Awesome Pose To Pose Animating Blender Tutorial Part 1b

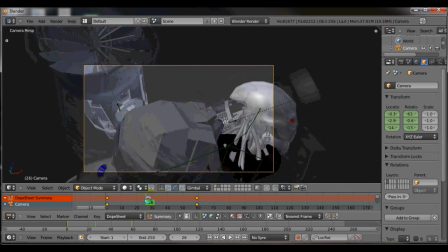253s
Bam! Okay. So now you mix. Now notice how we get some kind of mix right here.
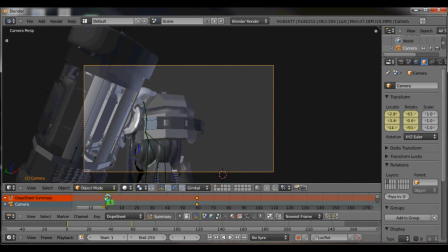260s
Okay. So now we've got our. What we've done is this is how pose to pose animation works. You start off with your main pose at the beginning. You start off with your main pose at the end.
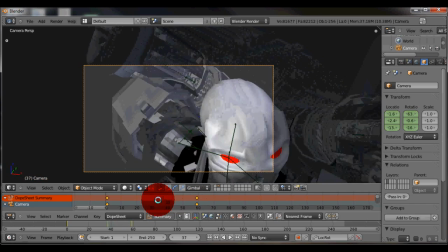271s
You get them just exactly how you want them. And then you look at the transition.
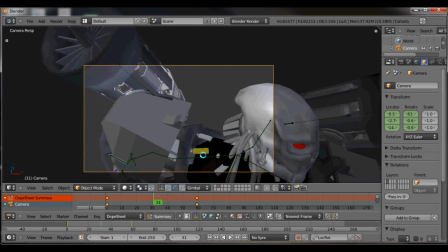277s
And what a really good way to go is to kind of look at his transition.
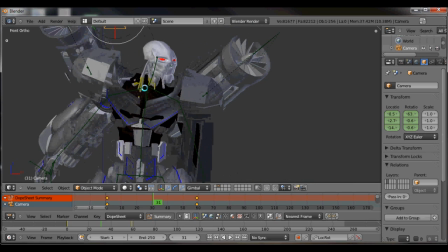282s
Now, if he were to move, typically the face leads in a rotation. Like if you were to turn your body, the first thing you're going to do is turn your head, look where you're going, and then you're going to turn your body.
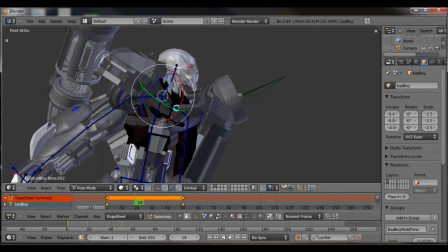293s
So what I'm going to do is I'm going to go here to about half 20 frames in, and I'm going to turn his head to lead the motion, to lead his action. Okay.
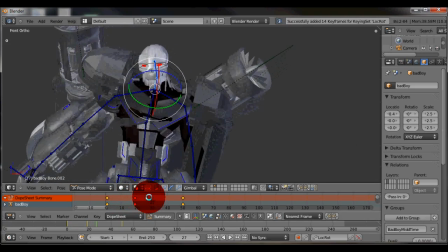311s
So you can see the first thing he does is he turns his face, and then he sees where he's going.
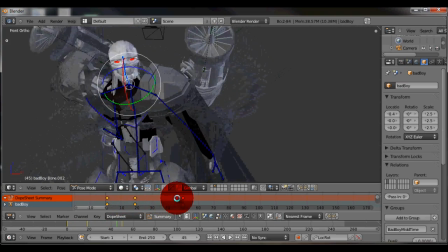316s
Okay. Shoom. Shoom.
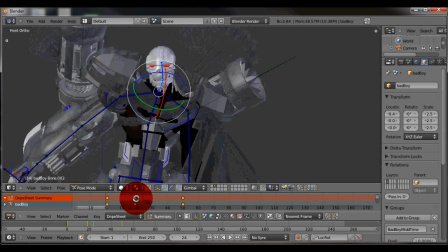321s
Okay.
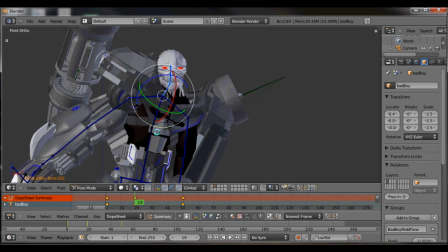324s
And now, if I were to really get excited about it, I might even, I mean, his whole actual, like his chest would even lead it.
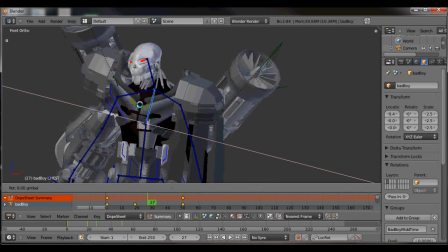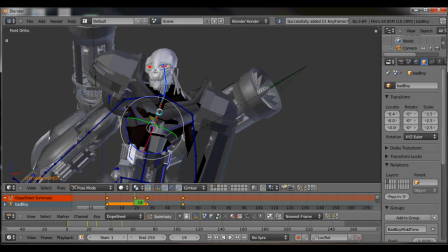347s
Okay. And now I don't like the way, notice how at this frame
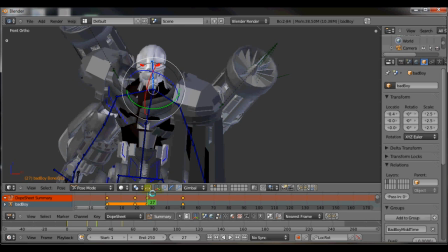353s
I'm going to delete the keyframe on his face there.
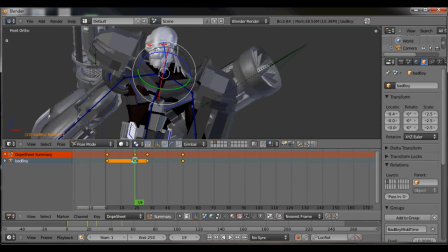357s
See, what I did was I started off, I made some keys for his face so that they would lead the action, and then I reposed them again at this frame.
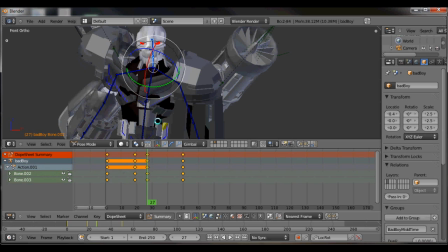365s
Well, I'm going to just delete those frames for his head and his neck at this point,
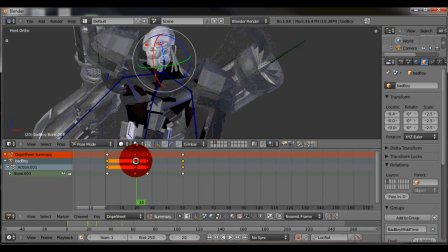372s
in fact, because I kind of like this pose right here, how he led it with his chest too. And so I'm just going to get rid of these. And now one nice thing is if you press this button down here, select, that limits this. Notice if I don't have it, then now I've got to deal with all of this guy's bones.
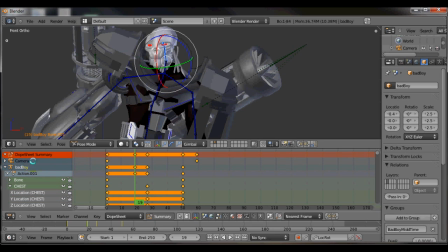391s
And in fact, I have to deal with the animation of anything that's animated in the scene, even the camera. So if I select that, now only bones that are selected do I have to deal with. And so I just want to delete the frames that are associated with that, with his head and at that position.
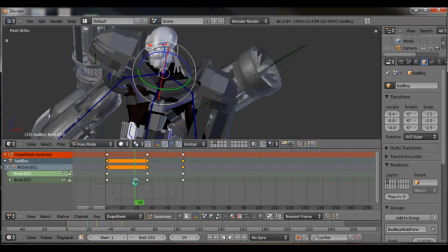408s
So I'm going to go there. I'm going to click the X key. And now he still leads it.
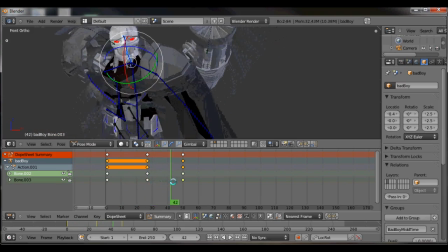413s
Bam. Just he leads it with his chest too. Bam.
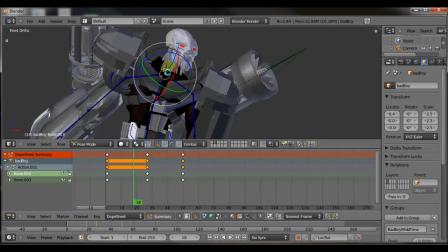418s
And now maybe I can tweak it just a little bit.
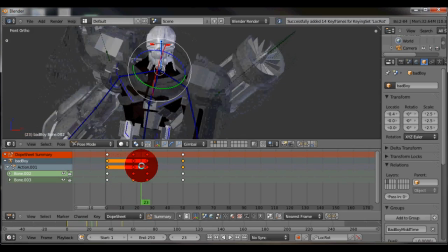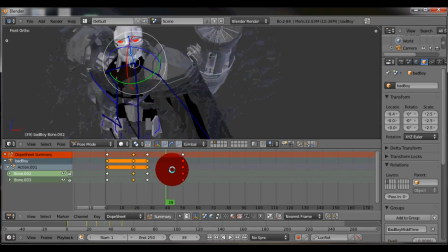431s
Okay, he leads it. All right, that's not a bad action. I'm not displeased with that one bit.
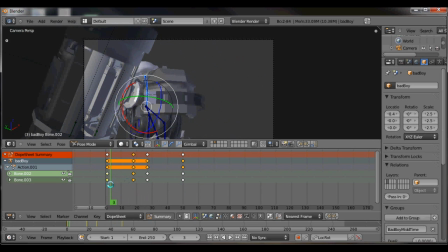436s
Okay, now let's look at what happens to the camera. I press the zero key.
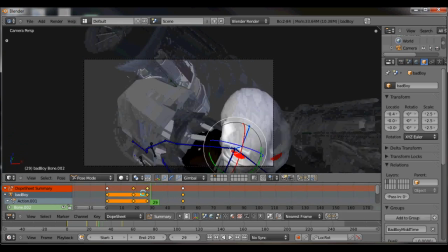442s
And now sometimes going off camera is not a bad thing, because in real life you're not going to be able to perfectly pose your camera.
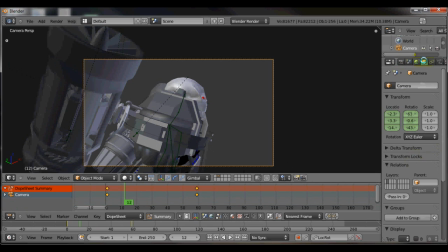450s
So you have to ask yourself, I don't know. So what I'm going to do is I'm going to go over here and I'm going to turn down on this passport.
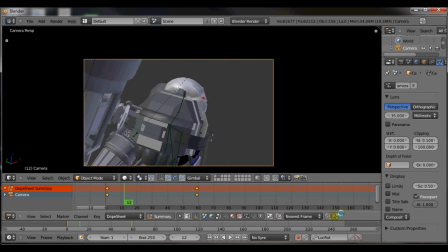459s
So the camera motion stuff and then the pass, I don't know what that means exactly. But anyway, what it does is it blacks out everything except for what's in the camera view. And now I'm just going to play this thing in real time. So I'm going to press the N key.
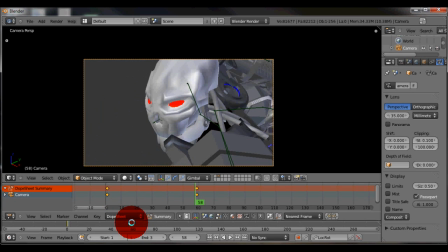472s
So now, oops.
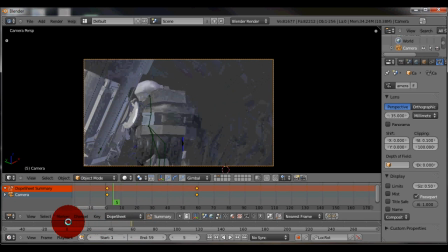477s
Okay, there is my animation. Okay, and now notice how I've got it set to start at 1 and end at 59.
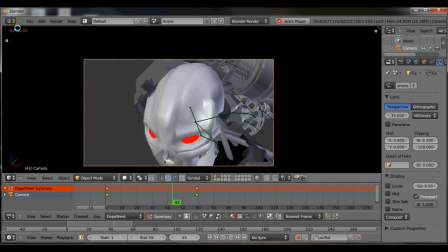484s
And now I'm going to click the play key. And I am running at pretty much real time. So is it a well-timed?
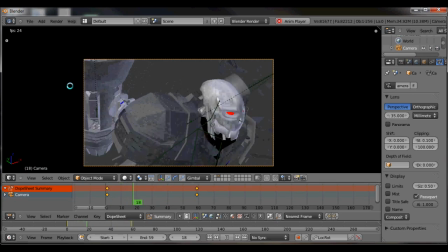490s
Yep, it's not badly timed.
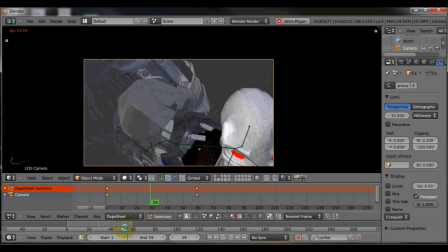494s
Now I could tweak the timing a little bit.